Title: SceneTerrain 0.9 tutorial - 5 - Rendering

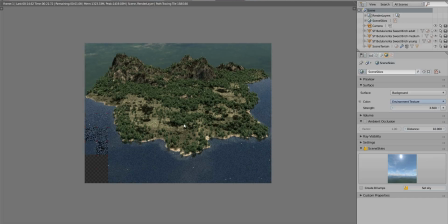[4:19]
This looks much better. We have reflections in the water.
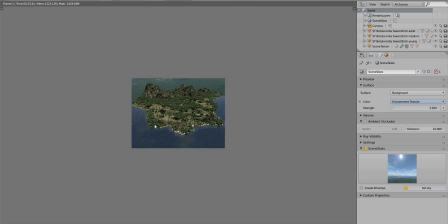[4:22]
We can see even though this render is very small and with very few samples,
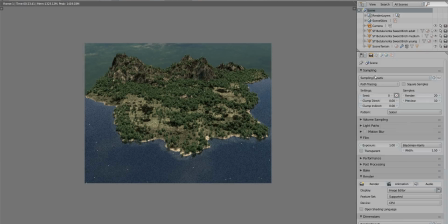[4:30]
there are only 20 samples per pixel here, like this. So, I'm making it pretty low, so we can iterate very quickly.
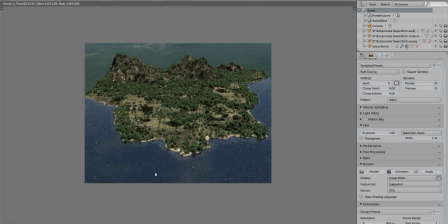[4:46]
But if we increase this number of samples, we would see better reflections, more precise trees and shadows. This looks better than before. Okay, so actually let's use this slot feature and compare each
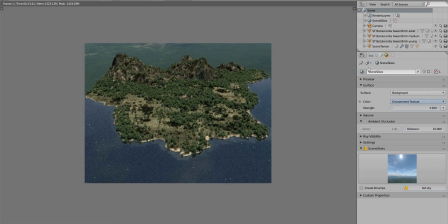[5:05]
the result with each improvement we are adding. So if I revert back to the old world, I do a render.
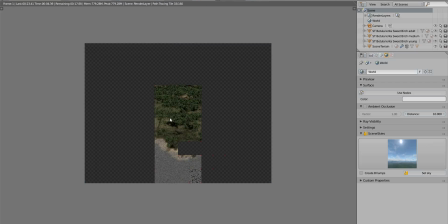[5:18]
This is the boring gray world we had before.
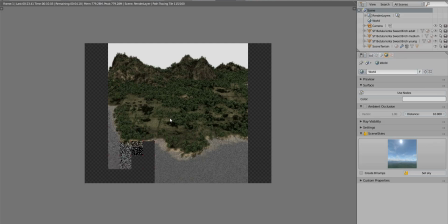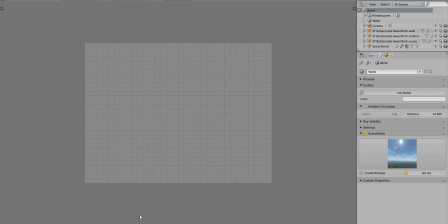[5:29]
okay and now if I switch to slot 2 and I use the since guys world I render it and
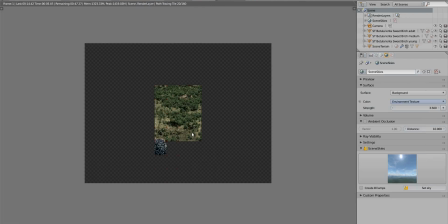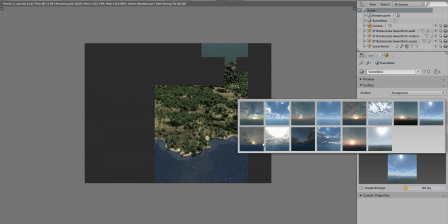[5:47]
also notice that you can choose different weather conditions and different times of the day and the lighting will be realistic by default You have nothing else to do.
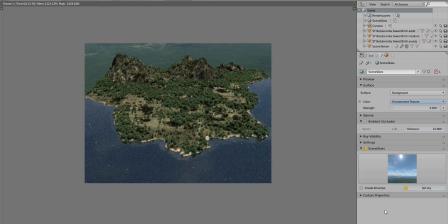[6:01]
And this is pretty useful. Right. So if I switch between those two renders, we can immediately see the improvement. I'm going to change the point of view because the background, I mean, our terrain in the foreground,
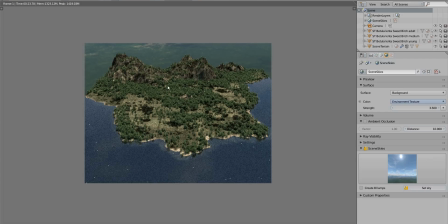[6:22]
it's obvious that it's not taken from the same point of view, the same angle as the background so let me put
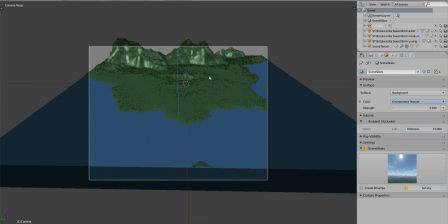[6:33]
the camera down a bit and look up to the
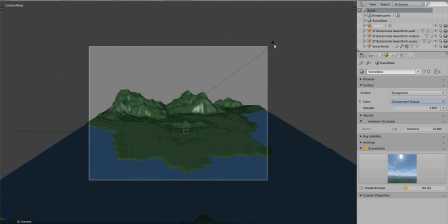[6:38]
sky like like this yeah that's not too bad also if you have a if you have a large terrain it's
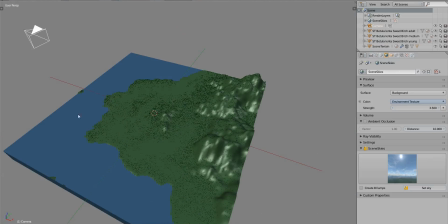[6:51]
not the case here the case here it's a small it's a small one but if you have a large one
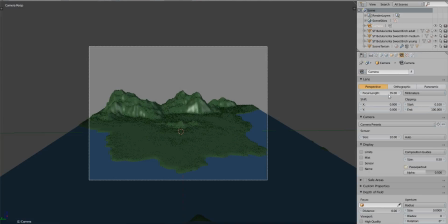[6:57]
you can also play with the lens of the camera and you can make it
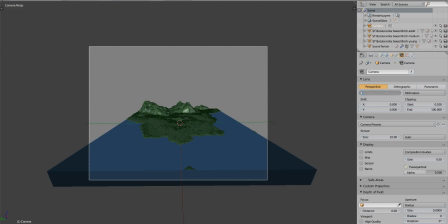[7:03]
wide wide having
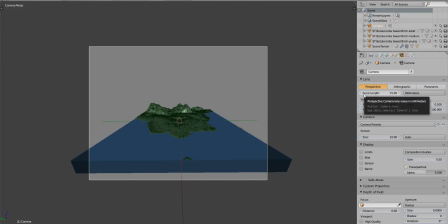[7:11]
a wide how do you say small small focal length means we have a very wide point of view
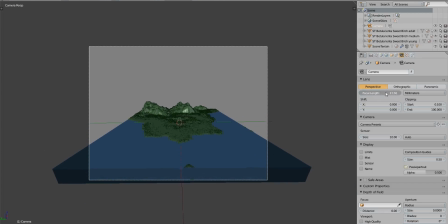[7:20]
and that gives a more dramatic and impressive feeling to this to the scene your terrain looks bigger and you have more perspective and
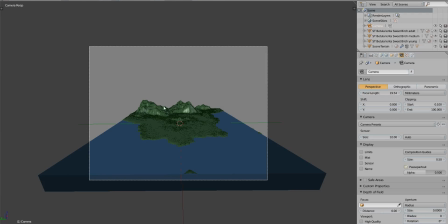[7:36]
you see more of the scene so that means you can you can put a lot more stuff in the in the render if that's what you're looking for but for this one let's
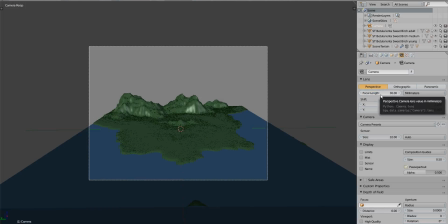[7:50]
keep it at 30 or 35 by default okay
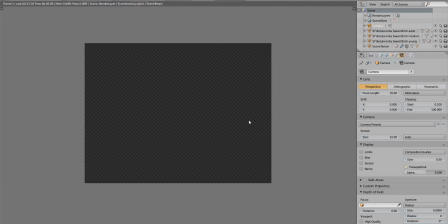[7:57]
if I render this so